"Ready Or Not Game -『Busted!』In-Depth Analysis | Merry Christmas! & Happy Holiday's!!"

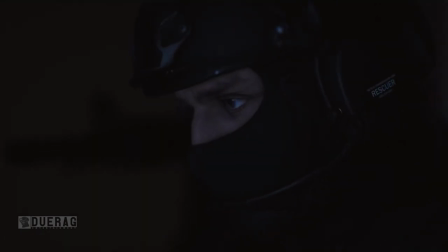(4:05)
But I mean, it would be nice for a lot of people that are trying to do like stealth runs to give like hand commands instead of, you know, you actually shouting something out. And I think that Void's kind of looking into that because they just showed this off pretty much. Then it shows off the legs of SWAT officers walking down the hallway.
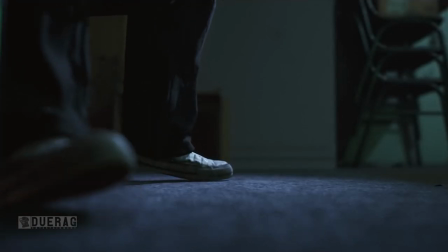(4:18)
And then the scene switches over to the suspects that we had already seen before, specifically the one that was sitting on the left, just tapping his shoes to non-existent music, which is interesting. But I just want to point out that he's wearing my favorite brand of shoes, Converse, yeah boy!
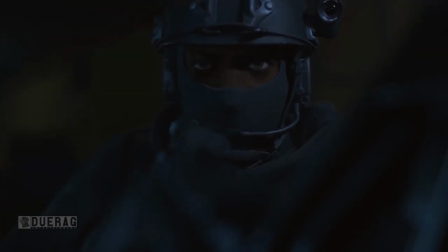(4:32)
Then it switches back to the SWAT officer that Judge was issuing a command to, his wingman, Alabama.
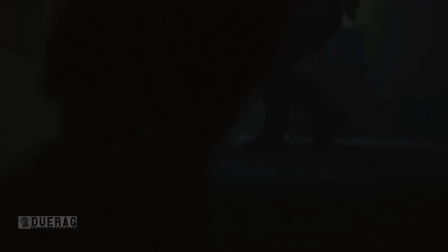(4:37)
He basically told them to go and stack up and breach the door.
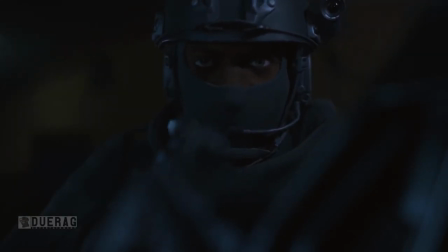(4:40)
Side note, I cannot tell you how much I love this shot, where the camera is basically taped to the gun and looking at the user.
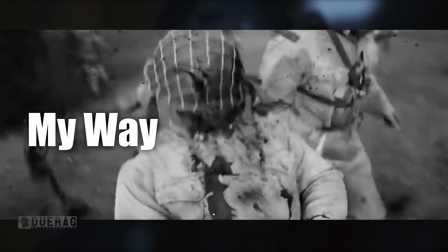(4:47)
I think the last time that I had seen a shot like this was in the movie called My Way. I think it's a Korean film, but it was only there for like a slight second.
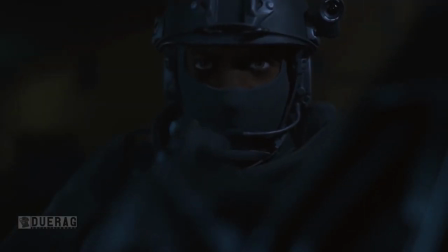(4:53)
It's of a dude that's like dying. It's just very rare that I see this shot in movies or YouTube videos or anywhere.
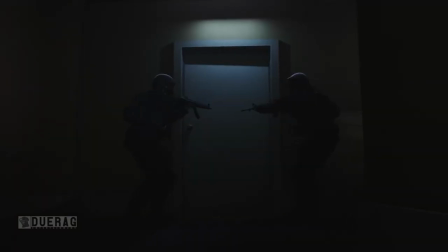(4:58)
But yeah, side note over. They finally pull up to the door and are ready to breach and clear. And this is where the errors come in.
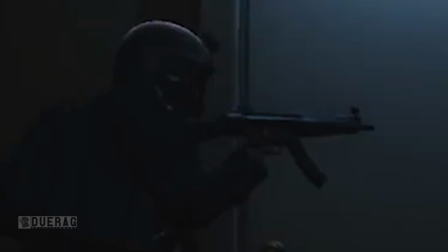(5:03)
Initially, I was going to comment on how the way that he was holding the MP5 doesn't look right. Like, it looks like he's holding a pistol here. But what I'm seeing now that I didn't see before is that he actually has his hand up on the left side.
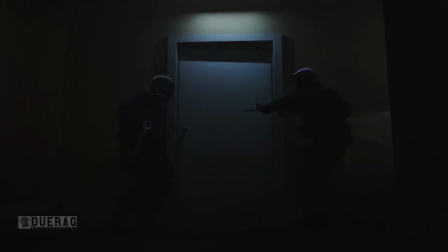(5:15)
The scene is actually cut from when he actually gives the command to Alabama to open the door so that he could lob in a flashbang.
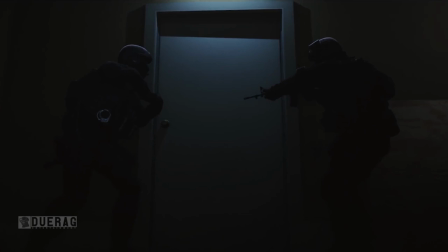(5:21)
So Judge kind of looks awkward when he's holding the MP5 because it looks like he's holding it like a pistol.
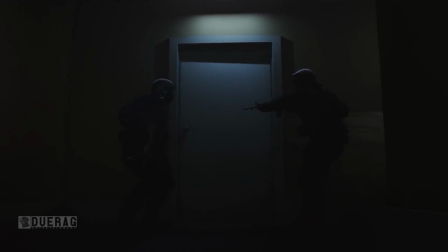(5:26)
So this isn't really an error on the dev's part. It's more of an error on the editor's part because he chose not to show the command part.
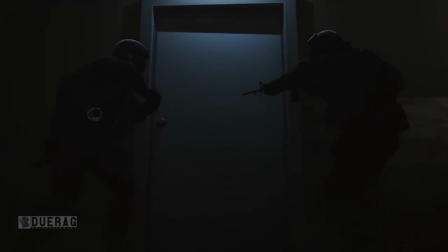(5:33)
Also, I want to mention that this was the part of the clip that was shown to us as a promo in the Discord before the actual video dropped.
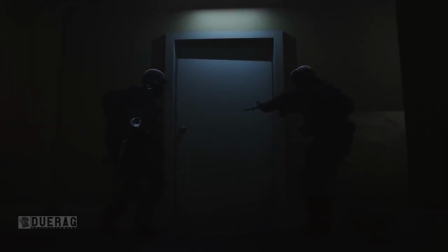(5:40)
Like I said before, Judge is holding an MP5A2 and Alabama is holding an M4A1.
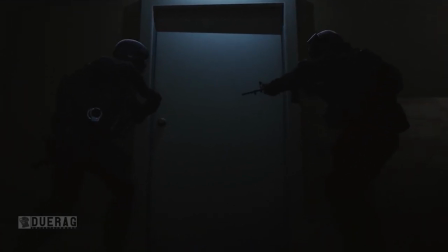(5:46)
These are basically the standard character models that we've already talked about in previous videos, so I'm not going to go over every single detail.
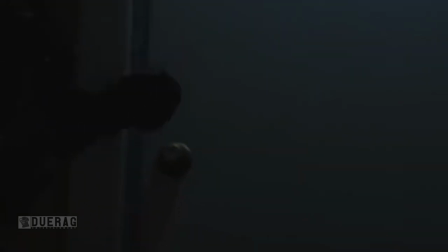(5:51)
The next error in this video is when Alabama tries to reach for the doorknob here.
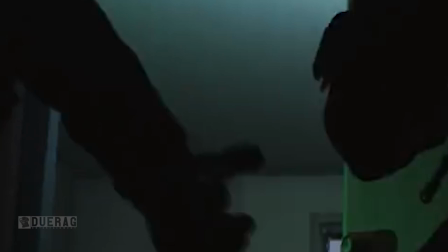(5:55)
He doesn't actually touch it, but the door still opens, so I'm assuming that he pushed the door, but I don't know, it kind of looked like he unlocked it, and I think there was actually a sound effect to that.
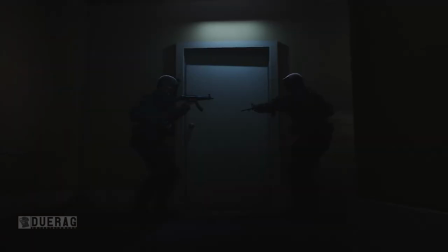(6:05)
Yeah, there was. All right.
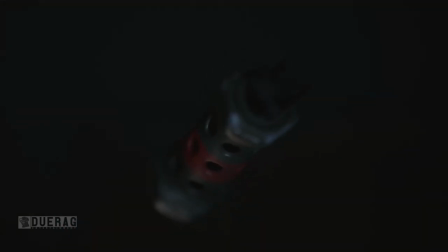(6:07)
But yeah, they proceed to lob in a flashbang, which is known as the M84 stun grenade, or again more commonly known as the flashbang.
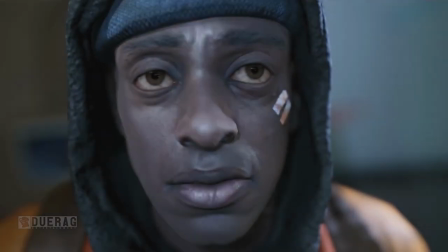(6:15)
Then the scene switches over to the suspect with the hoodie that was sitting on the left. We get a close-up of him, and oh my god, look at that mug.
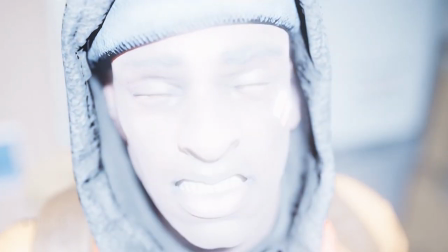(6:22)
Now this guy doesn't know it, but things are not about to go his way.
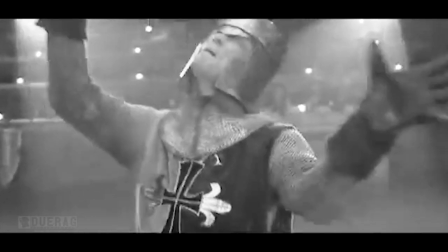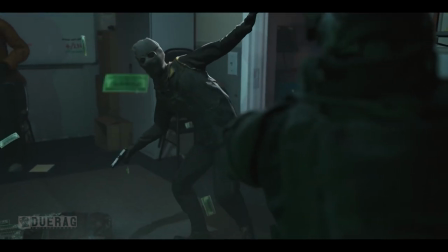(6:35)
SWAT officers rush in to take down the disoriented suspects. You could definitely see the impact of that flashbang, with the black mark on the floor and all the money flying up in the air and all the mist.
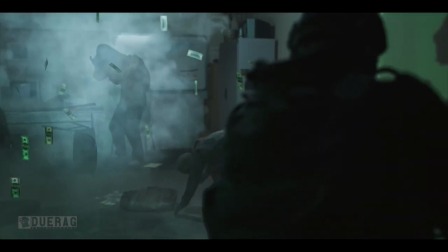(6:43)
The interesting part of this clip is that, they actually say something right here. I'm not entirely sure what he says. Like, I can only think maybe like police freeze or SWAT freeze or freeze freeze.
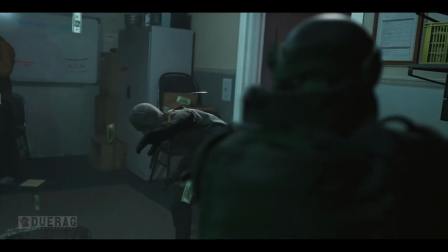(6:56)
I don't know. I can't really tell what they're saying. I'm only guessing at this point. I turned up the audio, but it really didn't make a difference to me.
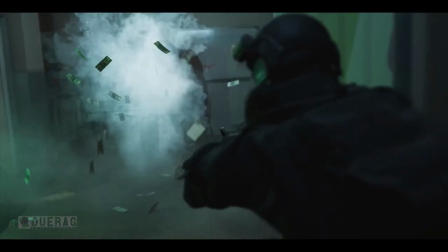(7:02)
I'm not actually sure who talks there. Maybe it's the bad guys? But yeah, that's pretty much it. Let's move on.
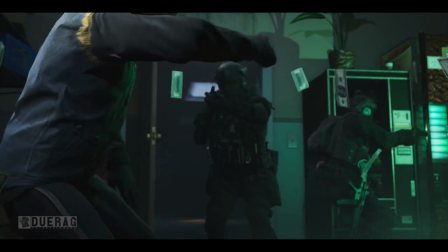(7:07)
The next clip goes on for like a split second, but it basically shows that Alabama is pushing forward into the room while Judge is pushing off to his left.
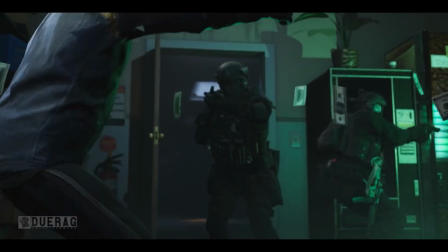(7:15)
One thing to note about Judge is that he pulls out a taser, I believe that is, or that or a pistol.
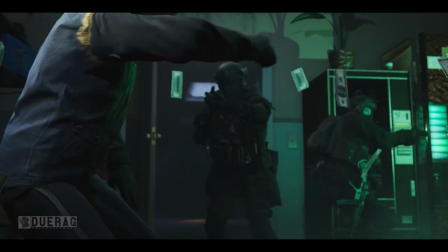(7:19)
I can't really tell from this angle, but there appears to be an error right here. Look at where his arms are, and now look at where it was in the previous clip.
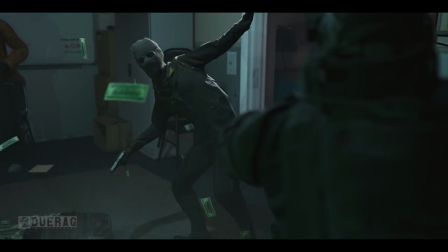(7:27)
Something's wrong here. I can't seem to put my finger on it.
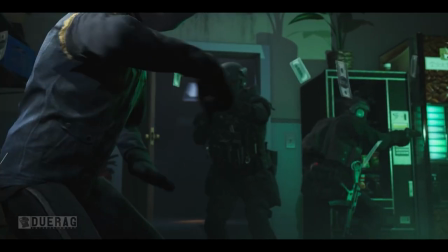(7:32)
I think the reason why they did this change is because they wanted to make it seem like the weapon was concealed so that the next couple of scenes make sense.
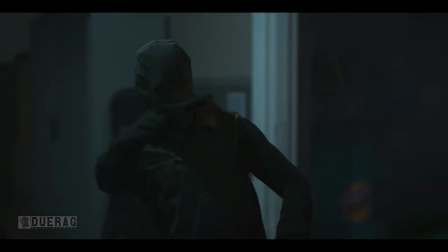(7:38)
Because after this, the guy with the ski mask tries to aim his gun at Alabama.
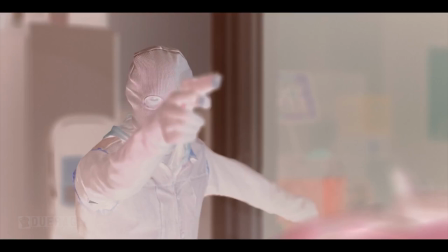(7:43)
There's some interesting negatives here of both the suspect and Alabama, and I have a theory about this, but I don't know.
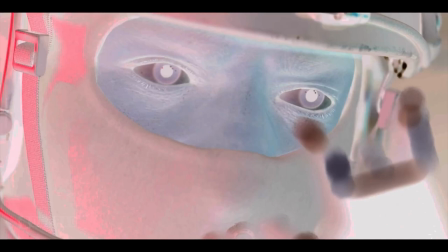(7:49)
I think it might be a bit of a stretch. I'll talk about it a little bit later because it's interesting that this negative would be here. But for now, I'll just say that this is like a sixth sense. Like, you feel something is going wrong. And then Alabama notices this, looks over, points his gun.
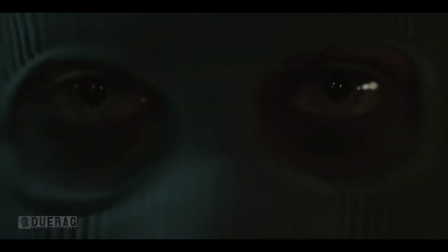(8:02)
The camera zooms into the ski mask. And now you can actually see that there's an African-American underneath the ski mask with green eyes. And he has some red around it, which I believe I read somewhere that the guys that are holding up the gas station are on adrenaline of some kind.